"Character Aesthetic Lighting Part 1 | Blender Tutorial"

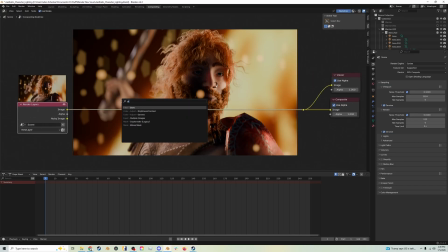12:26 So I want to add in some glare. So I'm going to select glare here.
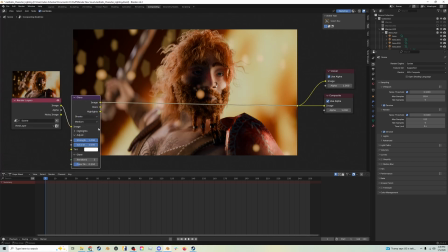12:31 I'm going to change from streaks to bloom, might be nice. Bloom and fog glow are my two go-tos for this sort of thing. I'm going to add in a lens distortion node here.
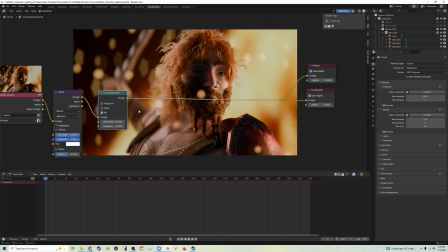12:44 I'm going to do fit and change both these to 0.02. Usually between 0.01 and 0.03 will have good results, but it helps give that image just like a little bit of distortion, which I enjoy.
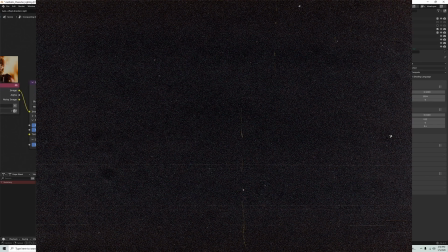12:58 I'm also going to add in an overlay of some film grain. So this is one that I just found online for free.
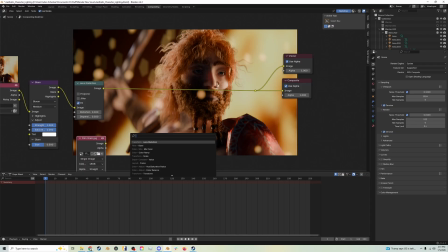13:05 There are many others that you can either purchase or get online for free. So I'm going to use mine here. I'm going to add in a mix color node, plugging it up here. I'm going to plug the image of this film grain into the factor. So now you'll see it's doing something here, but we want this to fit the entire scene.
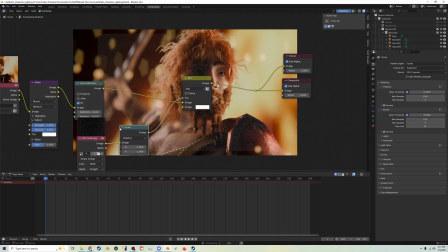13:24 So I'm going to do scale and add in a scale node here and change this from relative to render size.
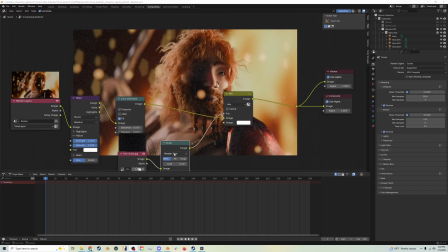13:33 So now you'll see it's fitting the entire thing. So if you want to be able to control the amount of the dust you're seeing or the amount of the grain, you can take this image color that it's playing against or adding against, and if you darken it, it's going to turn down that grain.
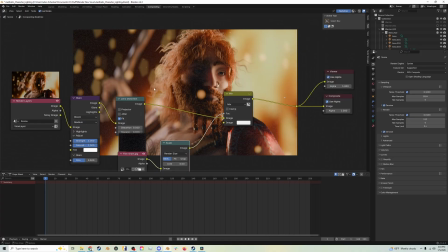13:49 If you brighten it, it's going to turn it up. Kind of like this nice and crackly like it is right here.
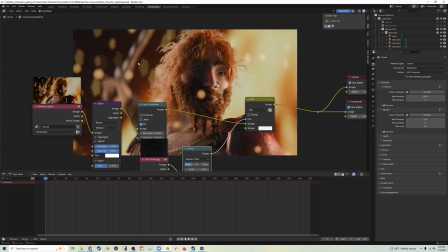13:57 And I kind of want to change the size and scale of these backgrounds bokeh specs. So I'm going to go back to the shader editor,
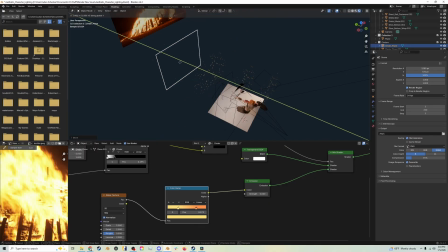14:09 and I'm just going to move these way back into the scene, like back over here.
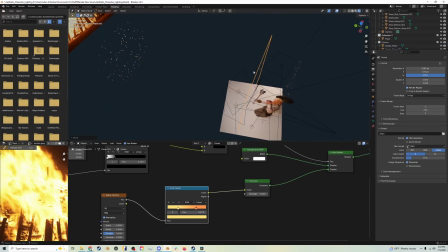14:18 I'm going to take these and move them back as well. Maybe even a little further.
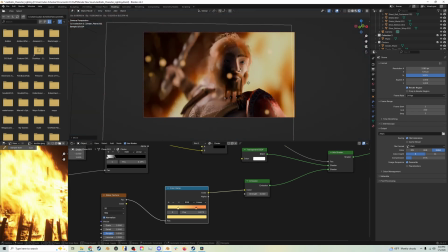And I think I want these to be even brighter, maybe like 10. Like I want these to really glow. I think I want to add a few more blades to this.
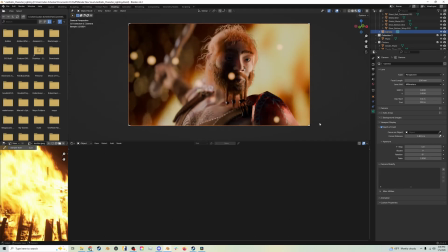14:41 So let's try 9, just so these are a little more rounds.
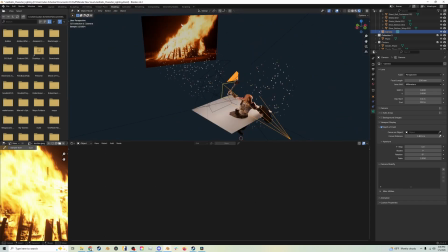14:46 I think that's going to be less distracting. And I really want to blur this background image out even more.
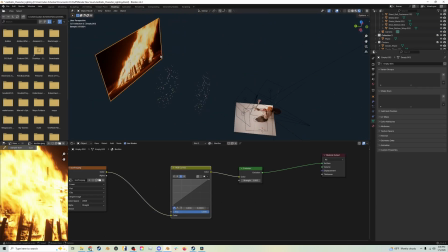14:52 So I'm going to duplicate it and just position it a little in front of itself. I'm going to make a new material for it. We'll call this blur.
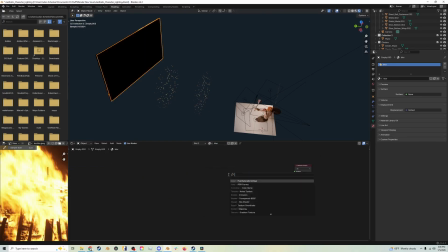15:07 And I'm just going to delete everything in here and add in a refraction node.
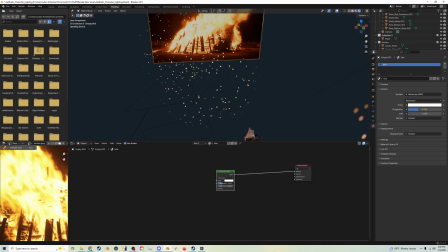15:17 And if we turn up the roughness, it's going to blur that image back there.
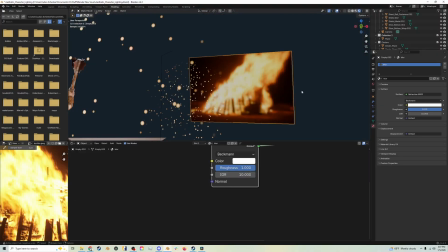15:24 I'm also going to turn the IOR up to 10. Also think I might want to move this flame over to the right.
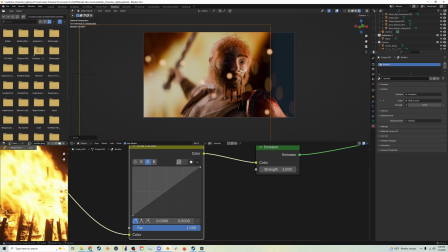15:33 So it's a little more on this side of him, so that way the eye is really standing out even more.
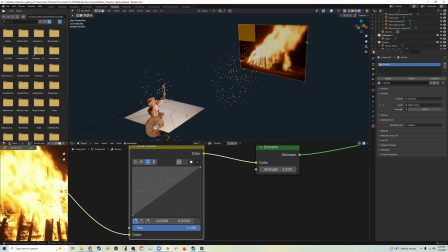15:38 I'm going to tab into edit mode and select this edge.
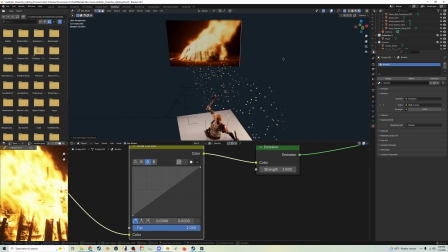15:44 Just going to press E to extrude it and just extrude it out
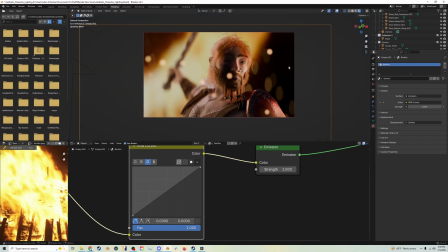15:49 so that it continues out past this point, so the background's still filled in.
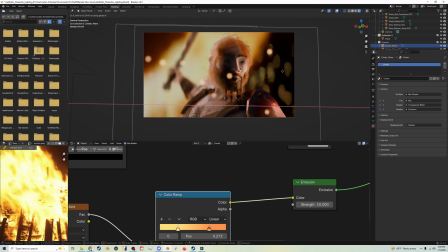15:55 I'm going to move these backgrounds, bokehs a little bit so that they fill up the background just a tad bit better, like so. I'm going to move this front one so it's not too much over his face.
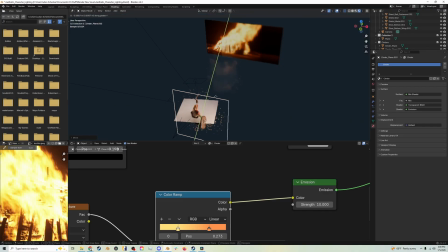16:15 And I think I'm going to add one more in the front here and just make it nice and small.
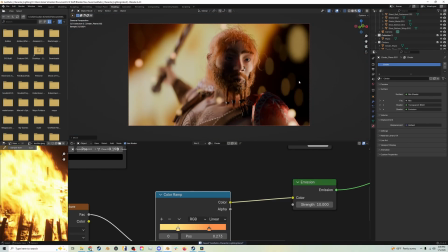16:22 And I'm going to render this again and see how it's looking.
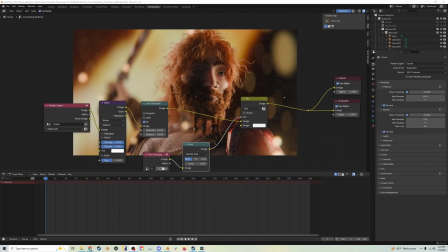16:26 Okay, so I am a little on the fence about having the flames back here still. I think I might make the background be kind of something a little more laid back.